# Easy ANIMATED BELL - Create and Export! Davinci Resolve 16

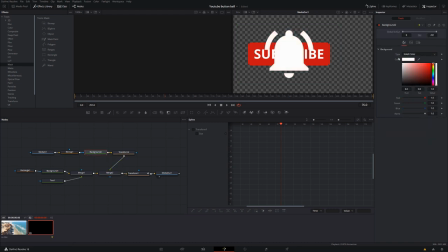So we're just going to make that white. And because our merge nodes are before this transform node, which is the main animation transform node, the animation affects the bell as well. So we don't need to reanimate anything there, which is perfect.
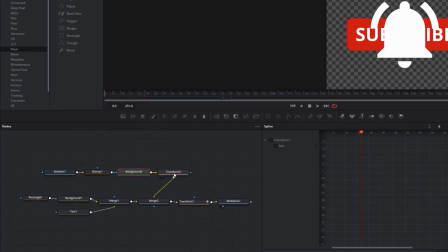We do need to resize it. So we're just going to click on transform and we can start resizing things.
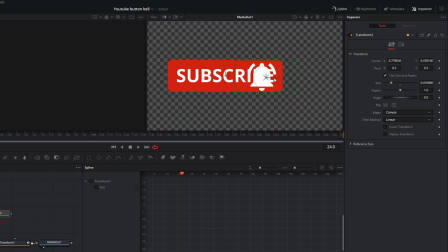So we're just going to make this a little bit smaller and we're just going to move it over here as well, like so. Now we also need to change the pivot. So the pivot is, if you do the angle, you can see it's revolving around the center. Because it's a bell, we actually want it to revolve around the little notch at the top so it looks like it's swinging.
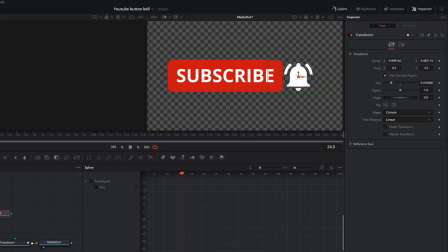And you can affect the pivot using this little button here, dragging it up and down. Or if you see the little green X, if you give that a click and move that up to the top. Now, if we do our angle, it swings around that point instead. Now, because we've moved it, we just need to move it back down a little bit like so.
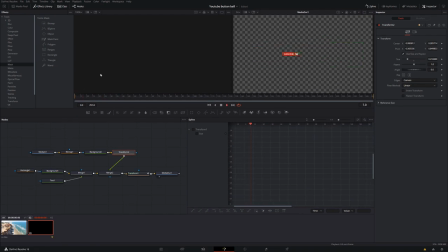And there we have it. So we've hit play. We've got our button and our bow popping up. So the last thing we need to do is just to animate the bow so it has a little swing to it. So this takes about 10 frames to pop in.
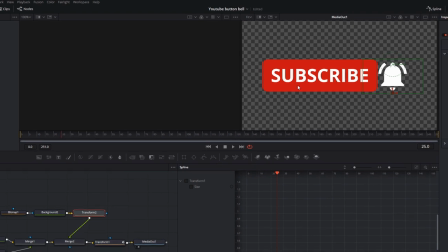So we're going to go to about 25 frames here. And then we're going to start to animate the bow.
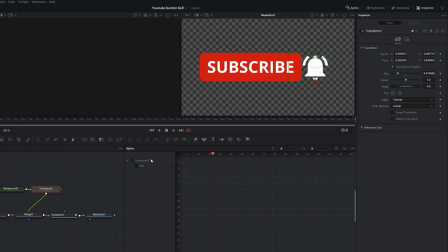So with the transform 2 node selected, just come to the angle here and then add a keyframe. And we're just going to use this little red marker on our keyframes here. Move forward just a couple of frames. I'm going to go for about 2 or 3. And then we're just going to add a tiny bit of left swing.
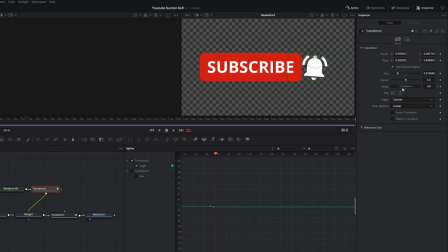Move forward again a couple of frames. We'll go for 2. And then just a tiny bit back the other way. Go a little bit further this time and then come back. Whoops. You can see where we're going with this. We're just doing this bit of a swing back and forth just to make it look like our bow is ringing.
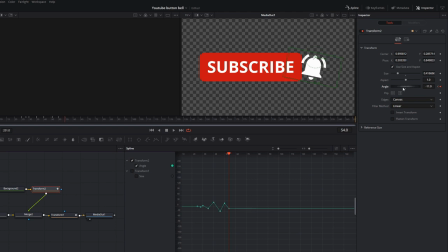And we're just going to start to bring it back down now. You're free to experiment with this. Do what you like with it. Have a play. Once you want to get back to as it was, just set that back to 0. Now if we hit play on that,
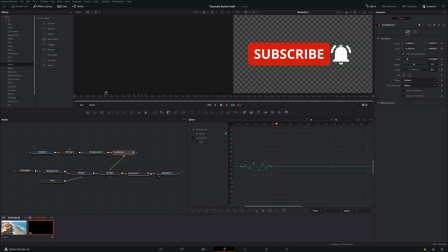we've got our bow just having a little bit of a wiggle. Mess around with the keyframes to get it looking how you want it. You can use fewer keyframes, you can use more, you can do whatever you want with that. If we just head back to the edit tab, we can have a quick look.
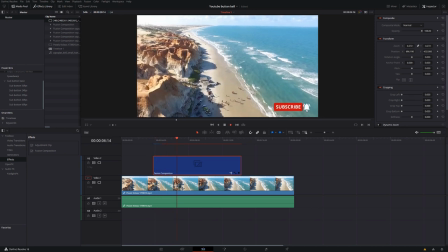It pops up and then the bow just has a bit of a wiggle. And actually that doesn't look too bad at all. I'll be pretty happy to use that. But if you want to just make the animation a little bit smoother, you can do.
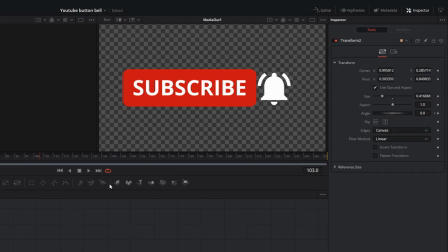So we're going to head back into Fusion. In the top right hand corner, click Spline.
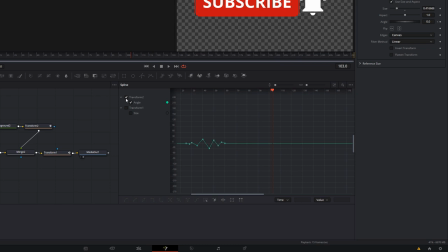And then make sure that you tick the boxes next to transform 2, so you should see this sort of up and down squiggly line.
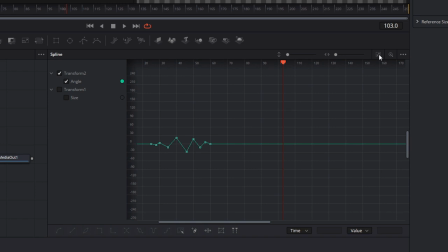And then if you click this icon here, you can just zoom in a bit so you can see what you're doing. Now these are all the keyframes that we added, and as you can see, it moves to the left, the right, the left, the right. And we just want to smooth that out a little bit. So if we just click our mouse, drag to select all of those keyframes,
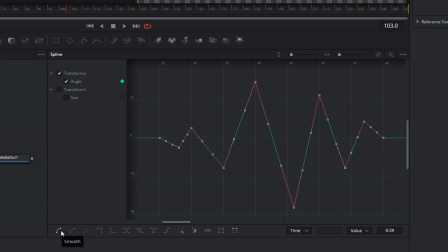then you can either just hit this button down here or S on your keyboard. And it'll just smooth them all out so it's not so jarring. So now if we hit play,
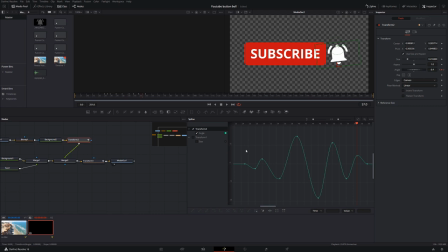the bow looks a little bit something like that instead. And then while you're in the spline tool, if you just untick your transform 2 ticks here, so you've got nothing there, tick transform 1, and we're just going to hit that key again just to scale everything.
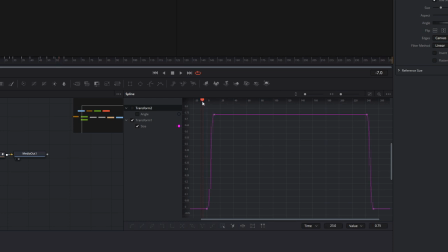You can then do the same thing for these keyframes. These are the keyframes that animate the zoom in and the zoom out.
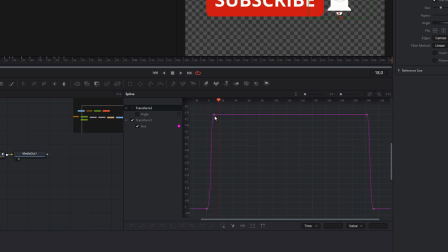Again, they don't look too bad linear at all, but if you want to animate them, you can just give them a click and smooth them out. If, quick tip for you, you end up doing this, so you smooth them out and this one goes a bit crazy, just set that one to be level and then hold the control key while you
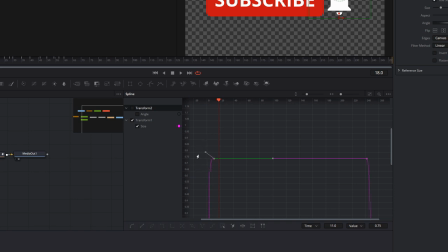adjust this one to independently adjust this side without affecting the other side.
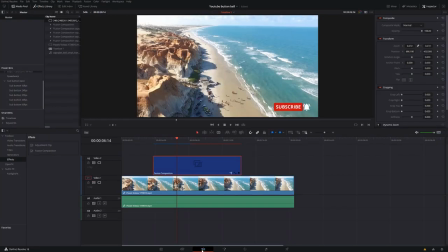Head back to the edit tab.